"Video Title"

Throughout these short film courses, we've talked a bit about getting coverage. Coverage refers to the amount of footage shot for a particular scene.
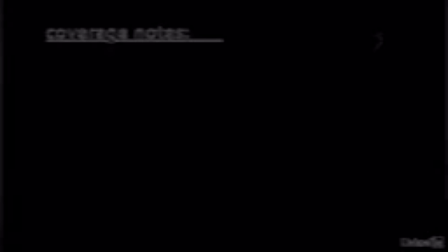(0:08)
Note that coverage refers to both the quantity and the diversity of your footage. So if you had a dialogue scene and you just had 2 camera angles, your editor might have a difficult time editing that because there isn't much coverage. The exact number of shots that a scene needs to have enough coverage really depends on the scene.
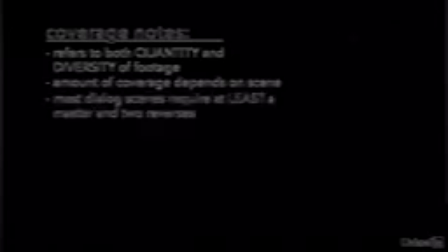(0:27)
For most dialogue scenes, you usually want at least a master shot and a reverse on each character. A master shot is one that shows us the whole world so that we get a sense of the space. And then we go in for reverses. A reverse is when we film one character in a conversation. An external reverse is when we shoot the reverse over the shoulder from behind the other character. An internal reverse is more intimate. It is filmed without the other character in the frame, as if the camera were in between the 2 characters.
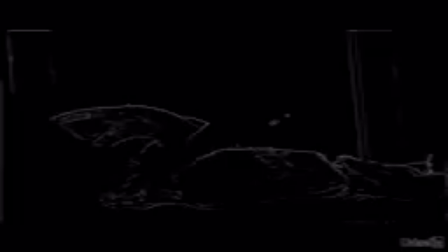(1:01)
Some scenes will need insert shots, like these piles of the assurance in the hut scene. You might also want to get close-ups of each character. These tend to be beautiful shots that allow us to feel very connected to a character. With all of these options, the scene has at least basic coverage. The editor can cut to the master shot to disconnect from both characters, or give the audience a sense of the space. The editor can draw us closer to one character with an external reverse, and then even more intimate with that character with an internal reverse. For the bulk of our night scene, for example, we mostly had a master shot and an external reverse on Tayani. This was really her scene, but we wanted to keep Cordelia in frame most of the time so that we always stayed connected to her as well. When we went in on a reverse of Cordelia, we made it an internal reverse so that we could better take in her reaction to hearing all this information. Then we had an external reverse on Cordelia so we could see the magic forming and her reaction to that. Then we had an internal reverse on Tayani for this shot with her eyes all weird. Then we cut back to the master shot after the close-up so we could get a sense of the world again. Then we had an insert shot on the magic so we could see her blowing the magic.
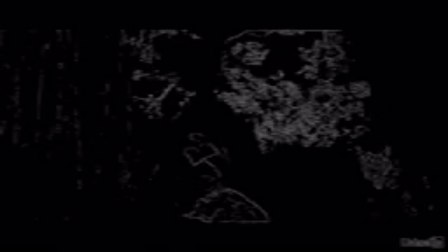(2:23)
Finally, we had an establishing shot to let the audience kind of pull back and take everything in. I will say this about insert shots though, shots on just close-ups of little objects or something. Be careful with those. The DP is also expected to shoot footage that will edit together well. And frequently, cinematographers will try to create an unusual, creative shot here and there.
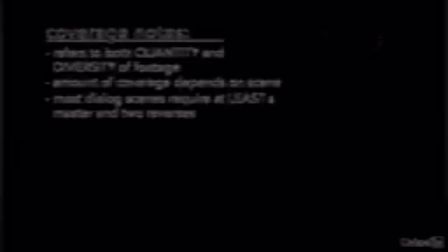(2:46)
But you need to find an elegant way for the editor to cut into and out of that shot. And it bears repeating to plan your whole shoot intelligently. No matter how insistent your first-time director friend is in shooting in order, don't do that.
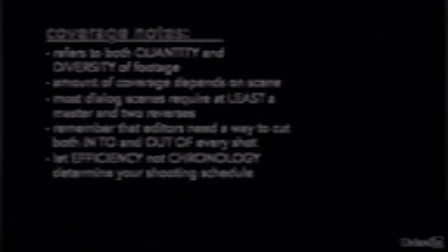(3:04)
We typically shoot the master shot first because it requires the most effort.
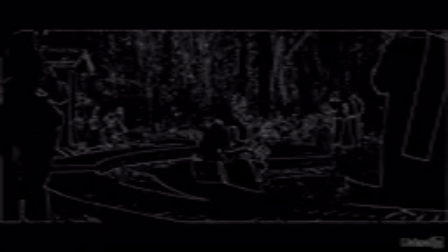(3:08)
Lights have to be backed away out of the shot. The whole set needs to be perfect and all the cast and extras need to be present. So that gets out of the way first. That's my preference anyway.
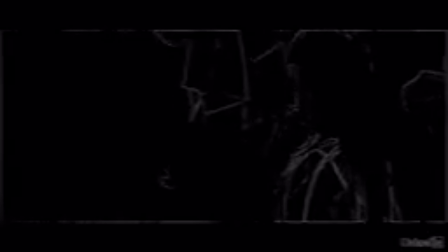(3:20)
But then when you go in for reverses, you're only seeing a small section of the whole scene. This makes it easier to position lights and set down gear and not need as many extras or whatever. So make sure you get everything you need while on that side before you switch over to get the other reverse.
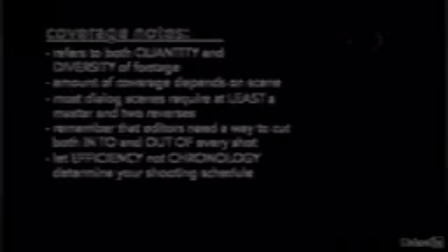(3:41)
If shoots are planned well, you can go in for close-ups by simply changing your focal length with the longer lens.
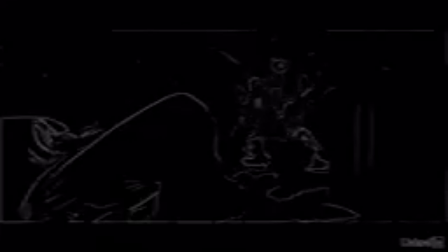(3:48)
That's basically what we did from this shot of the hut to this shot of the hut. Just switch lenses really. And this wide shot has a completely different feel and purpose from this tighter shot of Tayani. So be sure to work out with the director how to get all the coverage you need so that the film can be edited together well.